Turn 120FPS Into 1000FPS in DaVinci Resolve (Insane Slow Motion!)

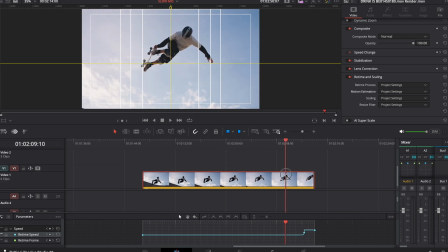4:06 But this one, we want it to be speed ramping out. So I already have it speed ramping. I'm gonna really quickly just do it again. Go ahead and press R. Let's just change this back to 100, replace, and bring that clip back out.
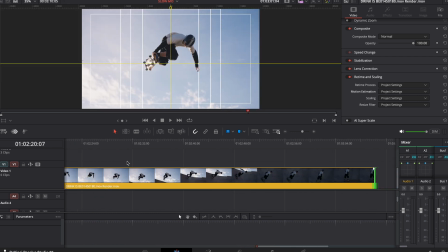4:19 So right about here is where I want that speed ramp to start again.
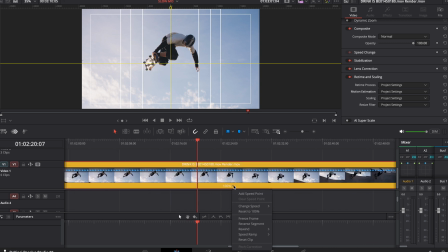4:24 So I'm gonna go ahead and press Command R, click this little button, add a speed point, and then I'm going to change this speed to 800%.
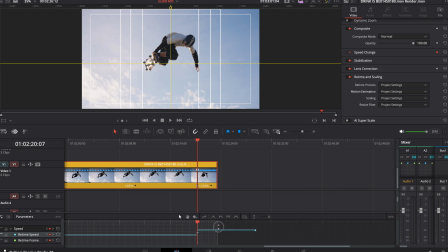4:34 Of course, I need it to be a little bit faster. I'm just gonna bring it up to 1500 to begin with and just see how that works for me.
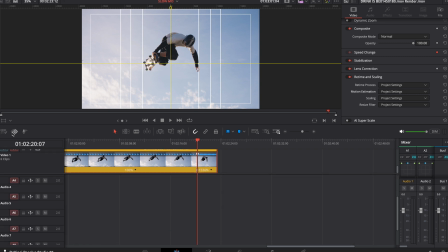4:41 Open up your keyframes down here, and change, if you can't see the graph editor, just click the keyframes curve right here and make sure you've clicked your keyframe. And I like to use the retime speed. Some people like the retime frame. Totally up to you. Play with them, see what you like.
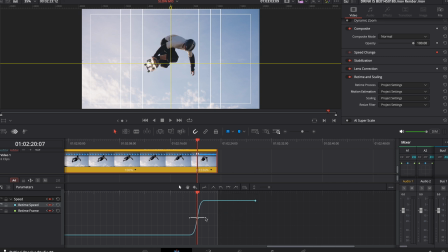4:57 I'm gonna go ahead and grab this, come over to here to ease in, ease out. I'm gonna bring this handle closer because I want this speed to be consistent. I'm gonna bring this out so it has a nice smooth gradient into that speed ramp. Let's go ahead and see how that looks.
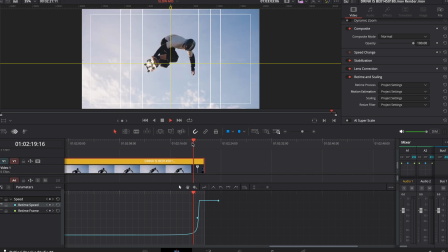5:13 Not quite fast enough, so let's pick this up just a little bit. Pick up the pace, you know? And there we go, still a little bit faster.
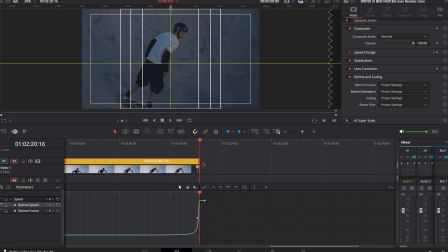5:20 This is slow, so we need to go fast.
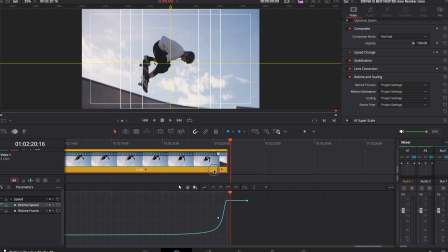5:23 And maybe, honestly, I'm gonna just drag this keyframe a little bit farther this way and drag out this clip. Nice. And maybe even just lower that ramp a little bit so it doesn't take nearly as long.
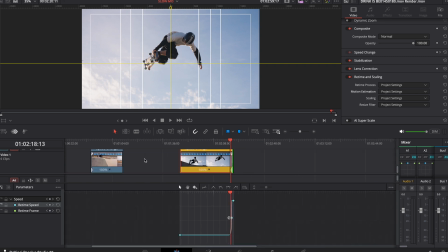5:40 Perfect, that is looking great for me. Now that we have these two clips put together, the easiest way that I like to do is just add a couple whooshes, especially if you're using slow motion. The sound effect that I love hearing is like a heartbeat. So you can you're like anticipating the slow motion.
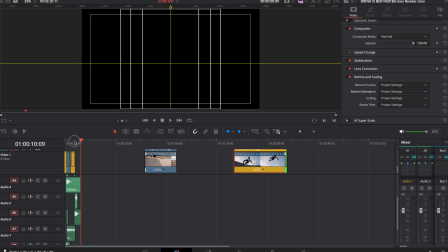5:55 So my sound design work is always pretty simple. I'm gonna be trying to use sound design to elevate all of the imagery.
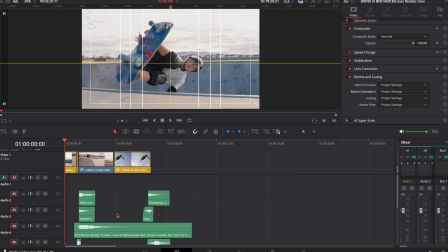6:01 And so if we look over here really quick, this is the sound design that I have created. All it is really is a few bass drops because we're entering a new world, we're entering slow motion. It's a few bass drops, a camera click, and a heartbeat that is showing off the slow motion. So let's go ahead and take a listen.
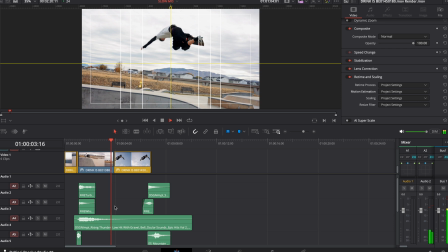And then the very end is actually a car passing by really fast. It's just like a fun extra little sound effect that you can add. And then I think also a mountain biker, because in the next scene in the commercial that I was making, a mountain biker comes by. That is how you create epic slow motion inside of DaVinci Resolve. And everybody, just get out there and make some cool stuff and show it off to the world. Thanks for watching. Love you. Bye.